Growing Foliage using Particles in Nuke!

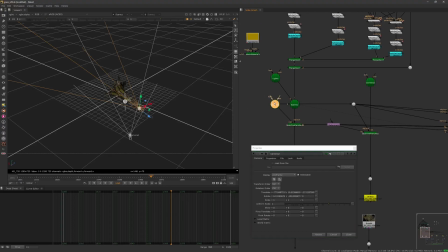2344s
I can stick the cameras all here so it's easy to see.
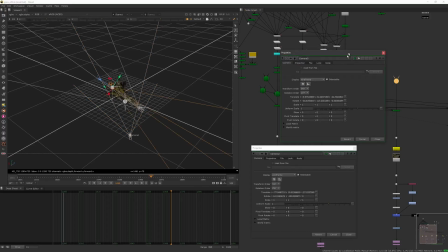2348s
Have another one right there, nice. Another one from the bottom.
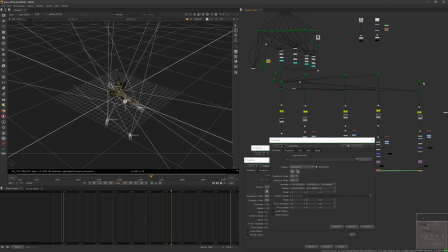2359s
Let's see if I can stick them here, and another guy there. So this is a good way of training yourself how to think,
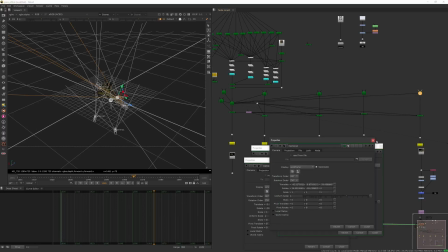2370s
because this is how we should be always thinking when we build an environment solution like this,
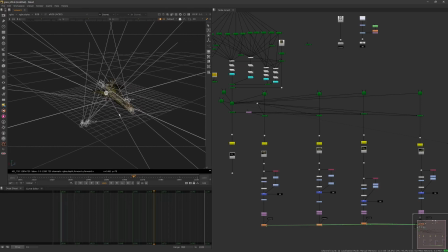2378s
because you want the geometry or the asset or your scene to be in one position, in one place, and you can have several shots filming it from different angles.
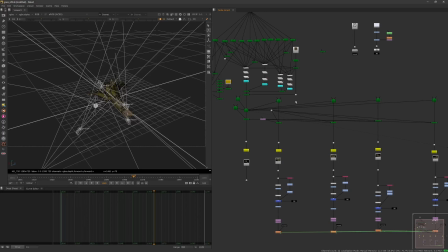2394s
So which means that if the supervisor or the client or whoever decides to change anything here and not the camera, you can, and you have this live to all the shots. If you change the asset here, all the
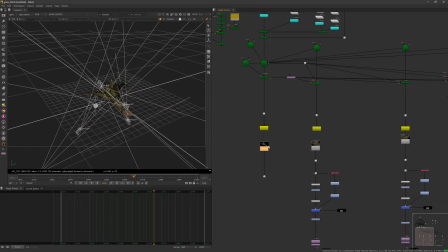2415s
renders will automatically update, because they're all looking at the same environment.
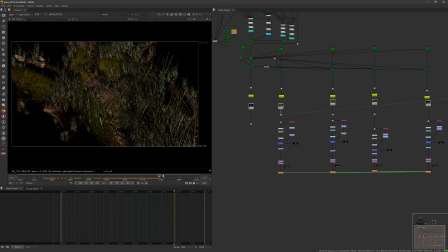2422s
So then we have the result, which is this. Right, you can position the cameras however you want. It's super cool, very interesting stuff. Definitely, if you have more time, it can look super nice.
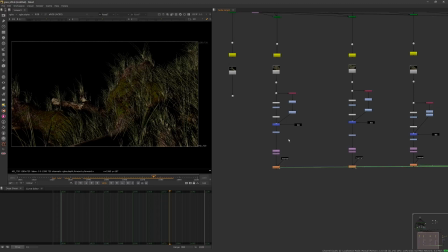2439s
I did this in like 1.5 hours, I believe. So I also have like, I did like a quick background here.
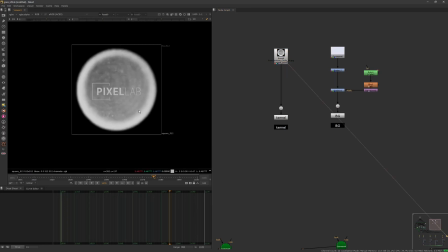2446s
So I have this, which is a lens bokeh I found from this website, Pixel Lab.
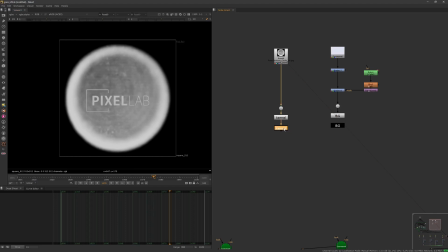2454s
Make a little stamp for the kernel.
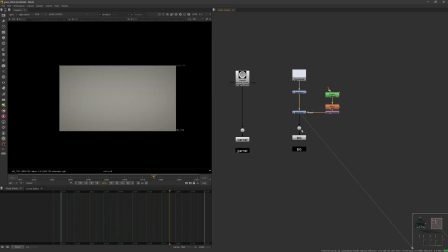2458s
Then I made a little background as well, some vignetting and stuff on the side, just a generic one.
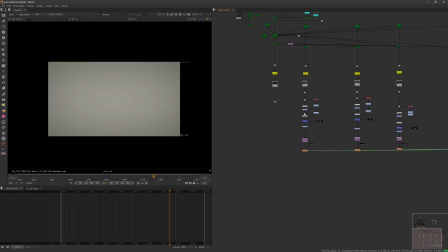2464s
Made a little stamp because we will use the same.
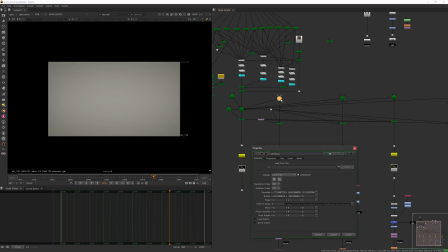2468s
One detail that all of the cameras, they are behaving very similar, and I want them to.
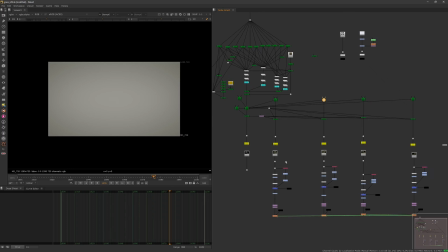2475s
I want the shots to feel they are from the same shooting.
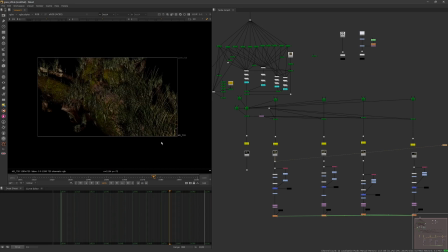2480s
So one way of doing this is having the ZF or the focus behaving the same.
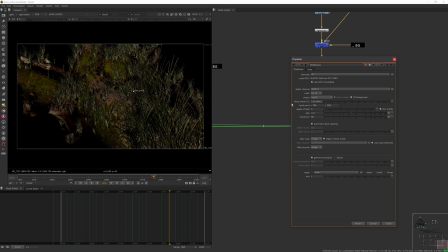2490s
So they're all linked. The minimum distance and maximum distance of the focus the same,
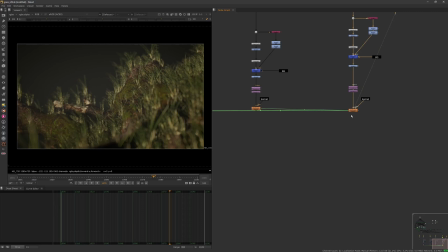2501s
which means that if you can change the focus point,
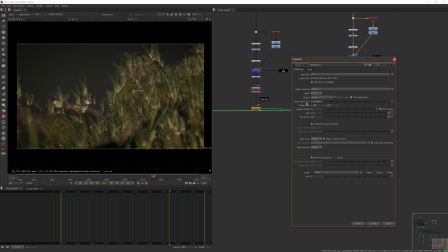2507s
the focus plane, all you want, but because how the focus is behaving between the shots is similar,
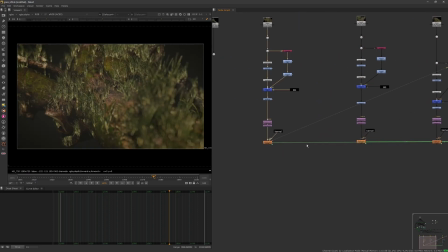2518s
they will all feel connected, even if you have different lenses.
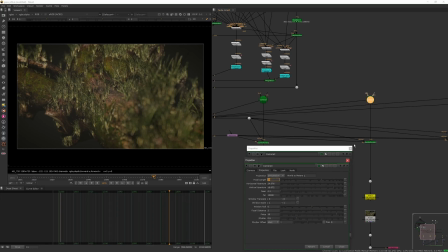2524s
So this is a 35, this one also 35, but this is a different one, 65, yeah. This is a wider one, yeah, 28. So so you have some consistency between the shots.
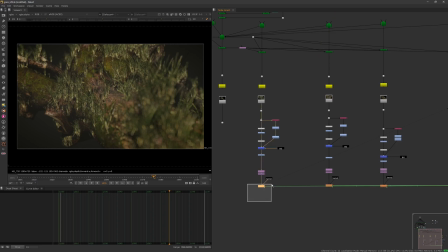2540s
You don't have to use the same lens, but let's say they will all have the same kind of a f-stop speed, so they will all look the same, like if from the same family or something. So I just did a quick
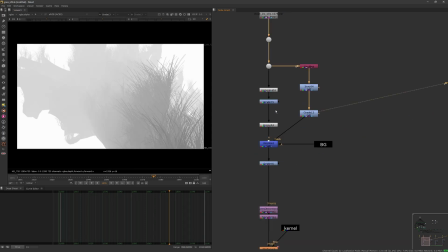2559s
Z work here to give me a little bit of a depth,
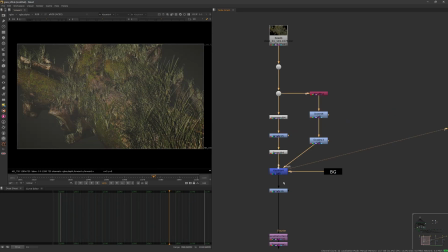2564s
some grading to make it more punchy, added some kind of a foggy thing.
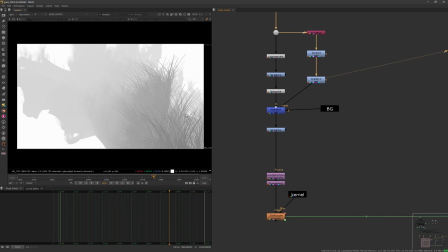2572s
So use the ZF as a mask and add the background we did.
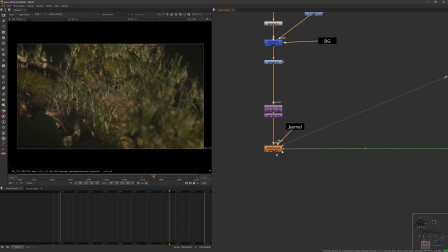2579s
Right, so it's not flat and it's not also
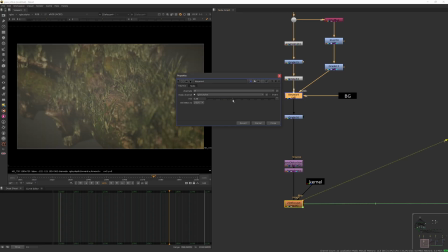2585s
you can make it even a bit more visible if you want, more foggy stuff. So this I would also recommend having the same.